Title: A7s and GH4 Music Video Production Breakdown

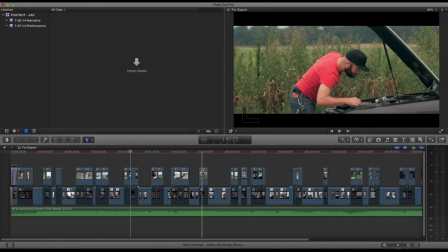[10:10]
The only issue is the song is kind of a summery
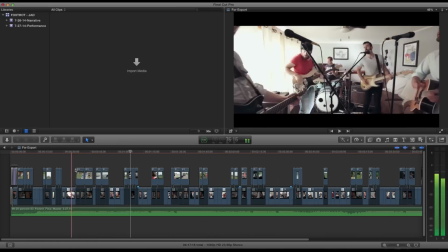[10:15]
kind of vibe so you would hope it would be kind of sunny and really
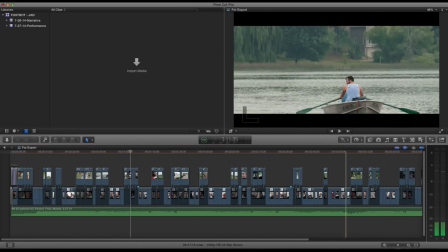[10:20]
nice but it was a little overcast so some of those shots outside didn't turn
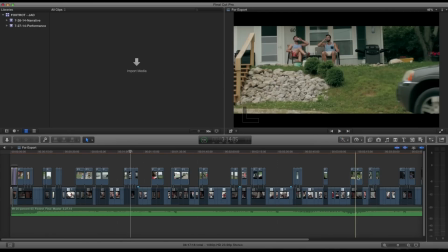[10:25]
out as cheerful as I may have liked but but it worked out in
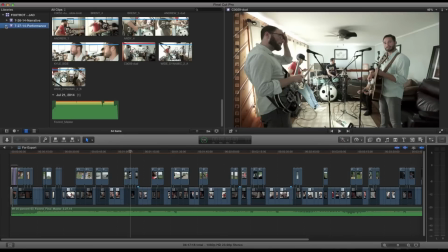[10:29]
the end so the second day this was all the performance stuff which we can see
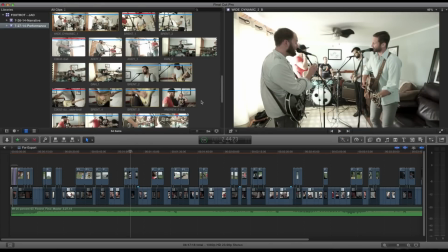[10:34]
here and this was a headache to think through because there's so
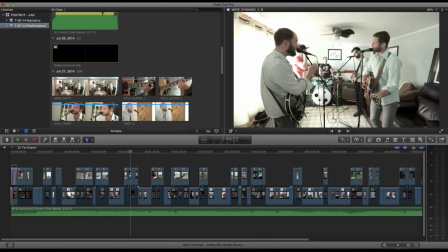[10:40]
many people involved so you have five guys
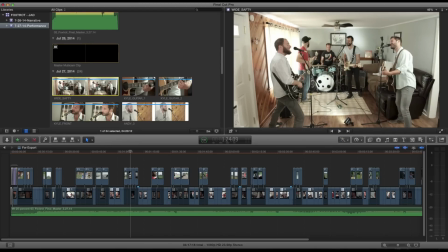[10:45]
and then you have to get coverage of each of them and you also want some you know what we call two shots or three shots where you have a couple guys in the shot together and then you want some detail shots like like
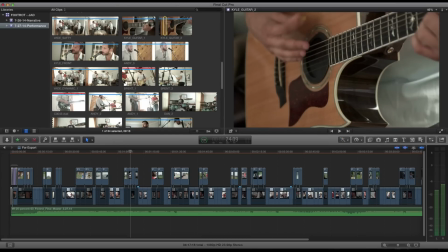[10:57]
this where you have you know close-up of a guitar or you know the drums or whatever so here's an example of the two shot I was talking
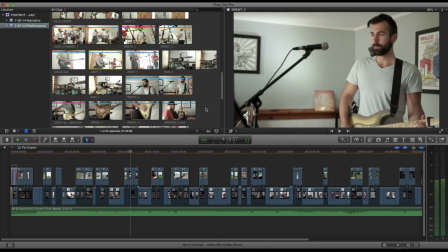[11:05]
about a second ago and then you want you know some some different you know mixing it up so you don't have the same shots to the whole music video so it's a ton of coverage and the way I did this is we just buckled down for an entire afternoon and I had them
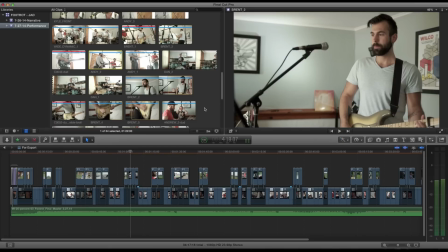[11:22]
just play through the song multiple times in a row and I just switched around so I would
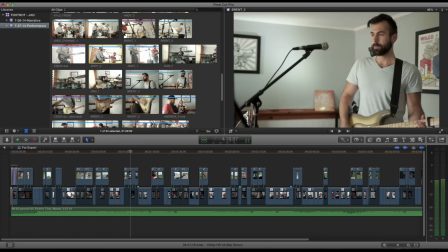[11:27]
do let's see find an example so here we have you know one of the guys I
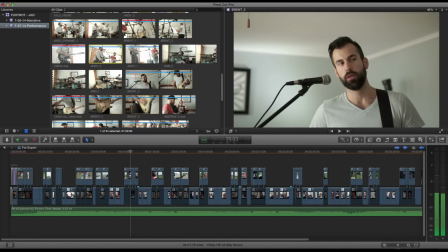[11:33]
would shoot this this is what I would call my dynamic shot so it's not consistent so you can see here I've got a you know shot
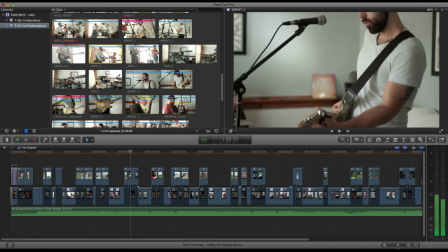[11:42]
of the guitar then I pan up and then later on I zoom out I'm all over the place so I do one dynamic just to give us
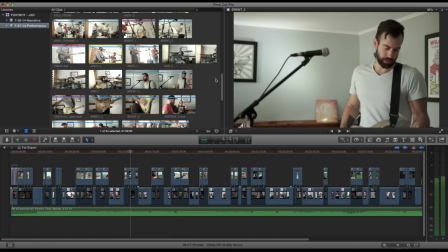[11:50]
something that's you know alive and moving around I do one safety so it's a locked off shot that's consistent all the way through like
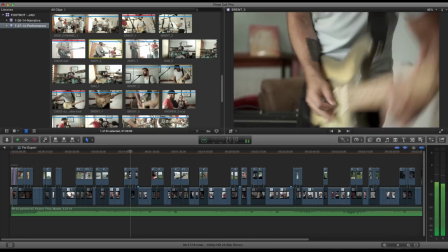[11:59]
a medium or wide shot and then I do a tight shot so just all this stuff right here just on the guitar and if they did singing I would
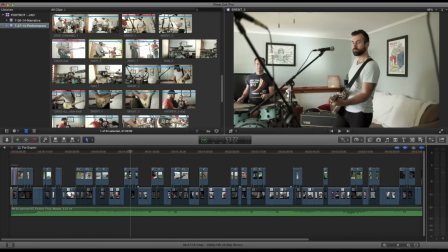[12:07]
do one where it would be you know close up of them singing so for if we go back to the beginning here here I have this this
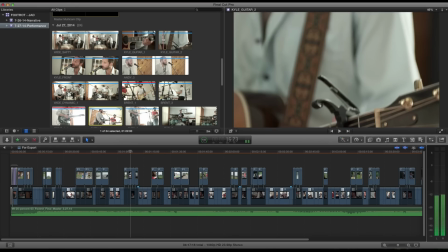[12:15]
whole take where it's nothing but the lead singer singing and then a whole take of nothing but the guitar so you got to think through all
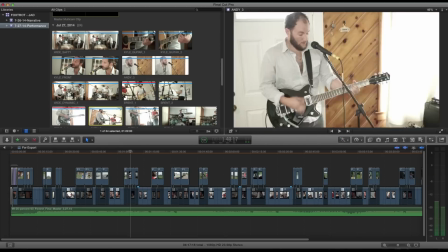[12:23]
that stuff and think about the actual song so the lead singer is going to be in a lot so we want to make sure we get lots of coverage of him
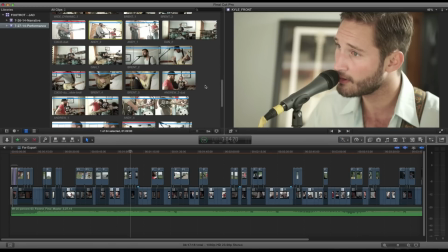[12:29]
the bass player isn't going to be as much so you could save a little time by not getting a ton of him
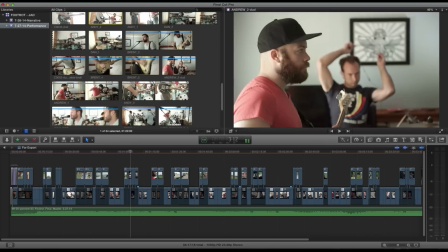[12:36]
so you hear I have one take of just
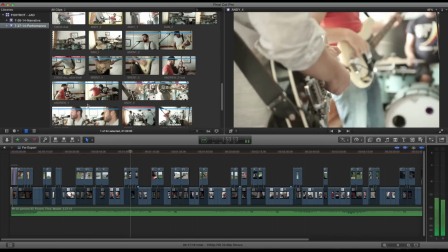[12:40]
the bridge where he's plays a lot and then I've got a dynamic
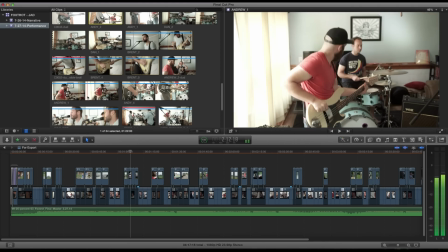[12:45]
wide which is you know again like we talked about earlier it's all over the place so you got to do that for the whole thing and then for the actual wide establishing
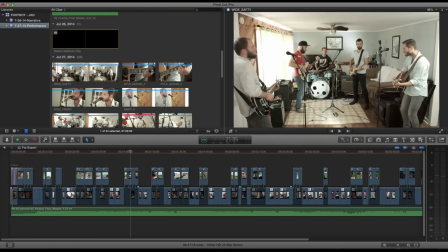[12:54]
shot I did three different versions one was a safety so this is
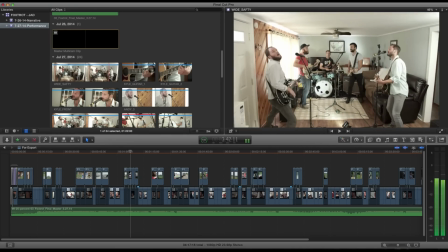[12:59]
just completely locked off roughly it's handheld through the whole
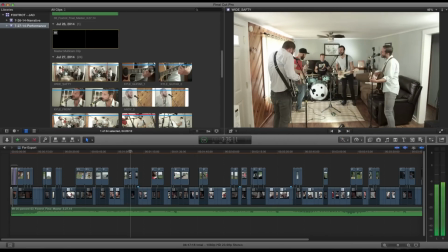[13:04]
whole music video and if the framing looks weird here it's because the
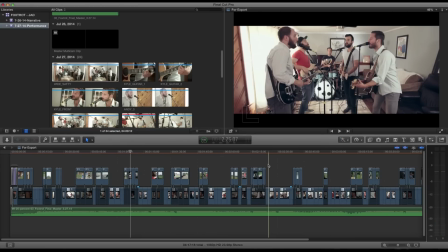[13:09]
final music video as you can see here is a widescreen you know two three
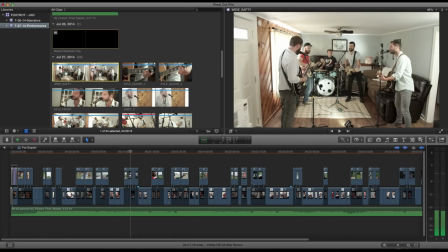[13:14]
So the framing is going to look a little off, but so this shot not a lot happens You know, we just stay wide to make sure we have the entire song
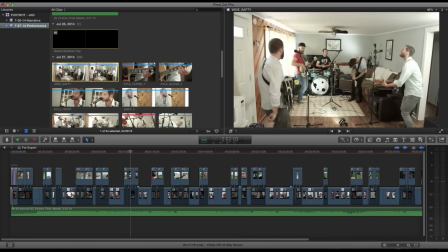[13:25]
Consistently shot with one shot and the reason for this is let's say you have Your editing and you find out that there's
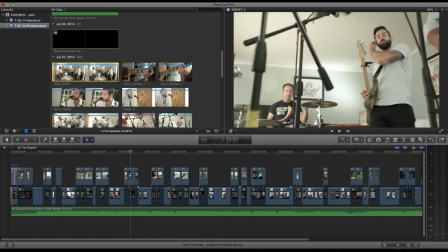[13:31]
this one point in the song where you don't have anybody or Everybody screwed up at the same point you can go back to your safety So you want to make sure you always get a safety
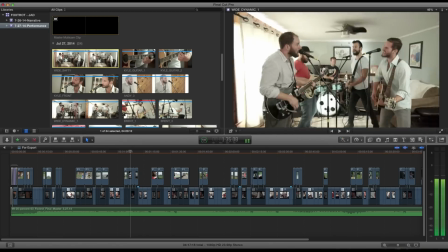[13:41]
so that was the safety and then I did what I called the dynamic wide so you can see here I'm changing up framing a lot you know we start like
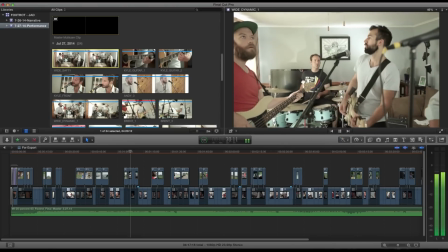[13:49]
this we're moving around just play some of this we're just all over the place so this is just something else to cut to
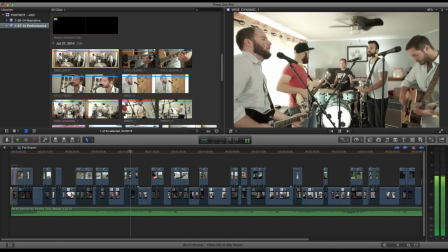[13:58]
and we have some movement so all our shots aren't just static shots of the actual band and then I did
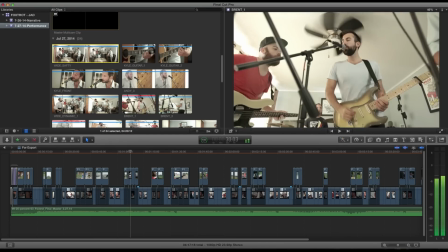[14:06]
just kind of an all-out crazy camera move take so let me see if I can find a good portion here